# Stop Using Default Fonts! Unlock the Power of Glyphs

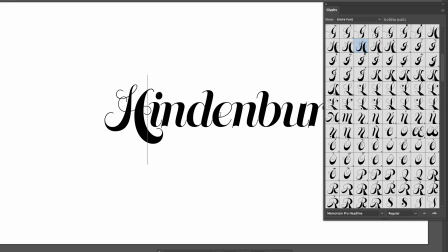[3:21]
All right I'm just going to remove the other ones and here is a pro tip if you want to pan the screen hold down the option alt on windows
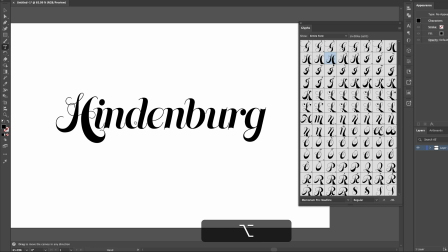[3:29]
which is going to temporarily show you a hand tool here inside illustrator otherwise if you just press and hold the space bar you will add spaces okay so let's try to see
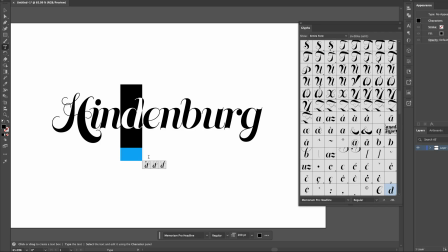[3:43]
what else we can do maybe select the d and come up with this one
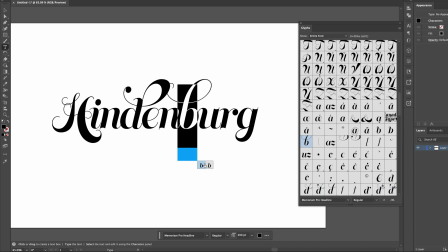[3:48]
maybe select the b as well as G and here we have a
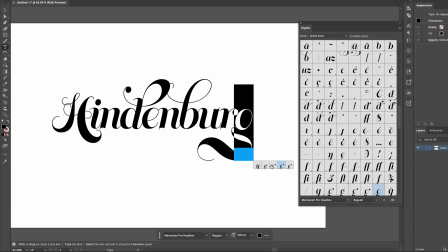[3:53]
few alternatives so totally up to you what you want to go with and I think this is just too elaborated so I'll return to the D and bring it back to what it was before now over here you can also park between two characters
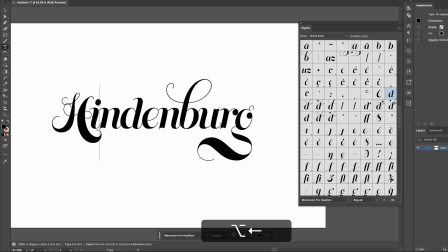[4:06]
and then hold down the alt key option on the Mac and then just tie them together a little bit to make this cursive font look a bit
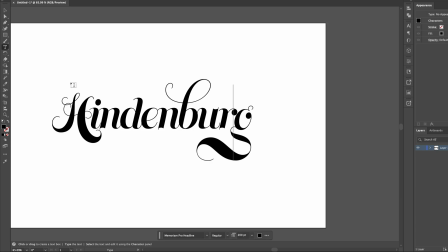[4:15]
more legible so something like this i think will work and then we can close the cliffs panel and we can return back to the
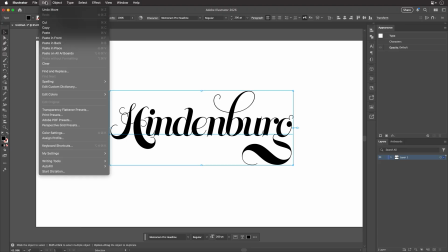[4:24]
text select the entire thing so just copy to memory let's just do it the traditional way by going to the edit menu and choosing copy and then i'll bring
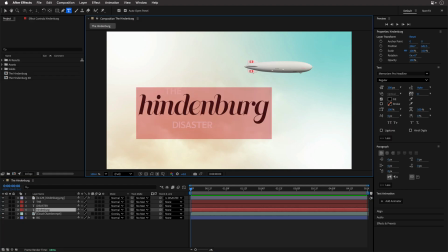[4:32]
back after effects to the front double click to highlight this and paste this personal customized version that you can only get by visiting either Illustrator or Photoshop. So After Effects can support this, but it can't access those glyphs internally.
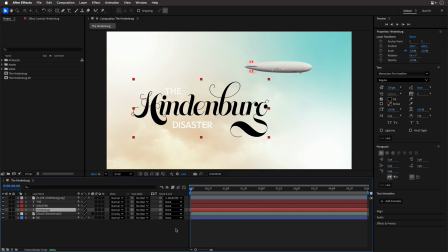[4:49]
Maybe this will change in the future. Now, let's try to integrate this title and make it look like it is part of the scene.
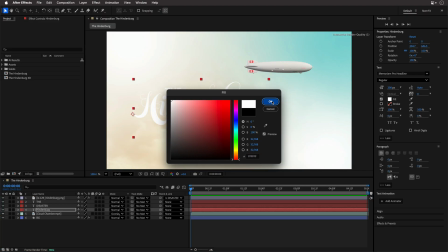[4:58]
So first, I think I'm just going to change the color to white. You know what?
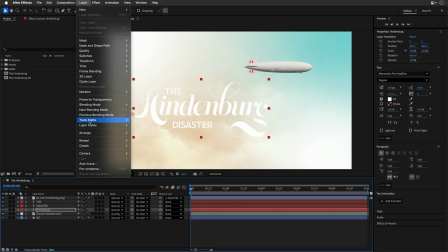[5:04]
I'm actually going to apply a layer style here. so layer styles, drop shadow,
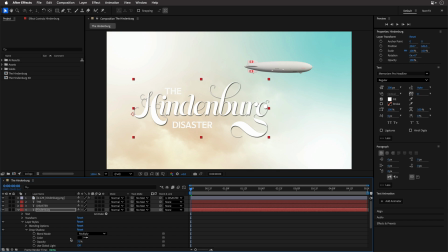[5:11]
I'll open up the drop shadow and I'm going to try and
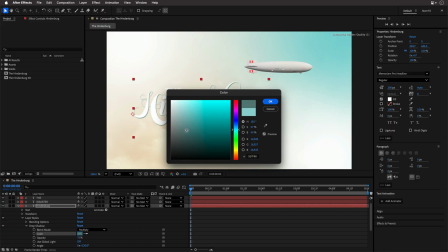[5:15]
sample something from the scene and then make it a very dark color so this very dark teal and then
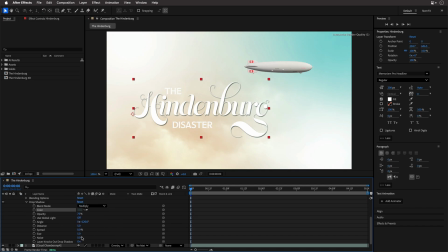[5:24]
I'll change the size here I think to something really big so it's just going to integrate better into the scene. Now there is another thing you can do here.
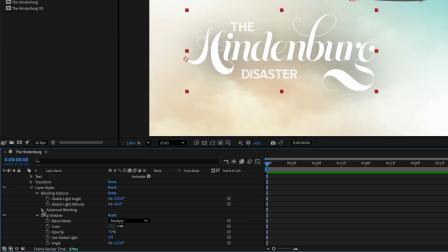[5:36]
I'll open up the blending options of the layer styles and then I'll open up advanced blending and I'll take away the fill. So this is going to leave us just with the drop shadow, which I think looks better. We can also reduce the opacity as well as animate it over time.
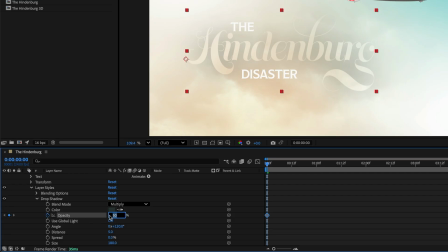[5:55]
So I'll start with a value of zero here and let's go to the middle of this composition and set it to 50% as well as animate the distance. Set this distance to maybe 40 and then go to the start and set it to zero.
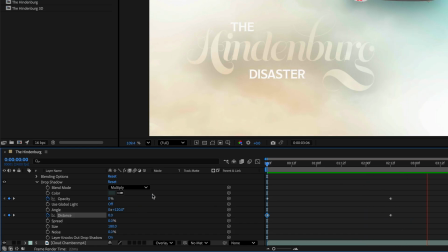[6:15]
So this is going to look something like this as if the title comes out of the cloud.
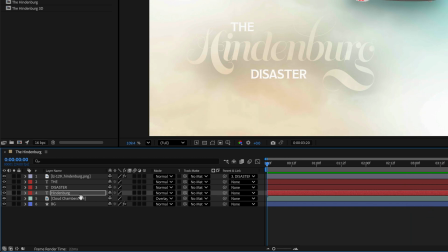[6:21]
Now the clouds are not so apparent so I'm just going to duplicate this cloud chamber which is going to make this layer a little bit more contrasty due to the fact that i set it to the overlay blending mode but just to improve
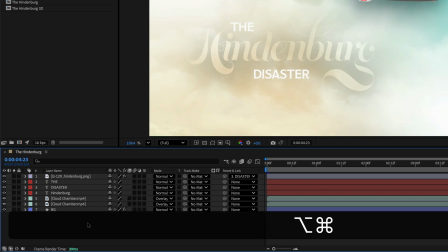[6:36]
it even more i'll create an adjustment layer and then
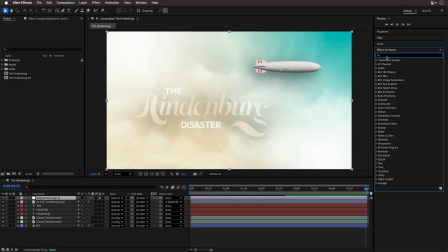[6:41]
i'll go to effects and presets and look for the shadow and
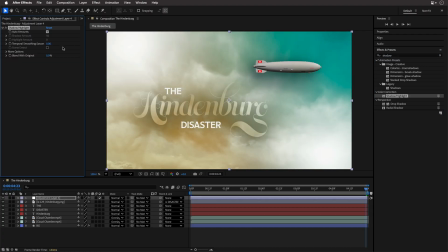[6:46]
highlight effect i'll double click on it and i think the default settings actually works quite nice.
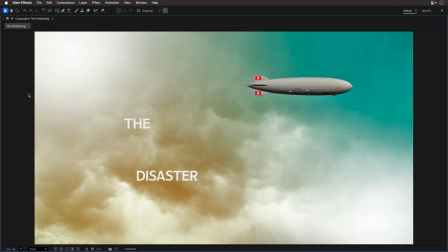[6:52]
So let's go to the start, maximize this, and preview to see how this works. Now, quickly, before we continue, a quick heads up. I've just launched a brand new course with School of Motion called After Effects Insider.
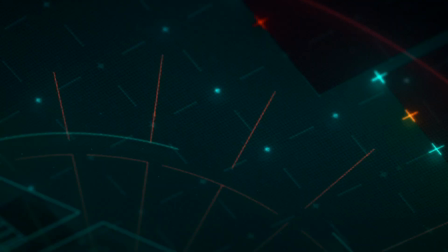This course is my love letter to motion designers who actually want to understand what's going on under the hood.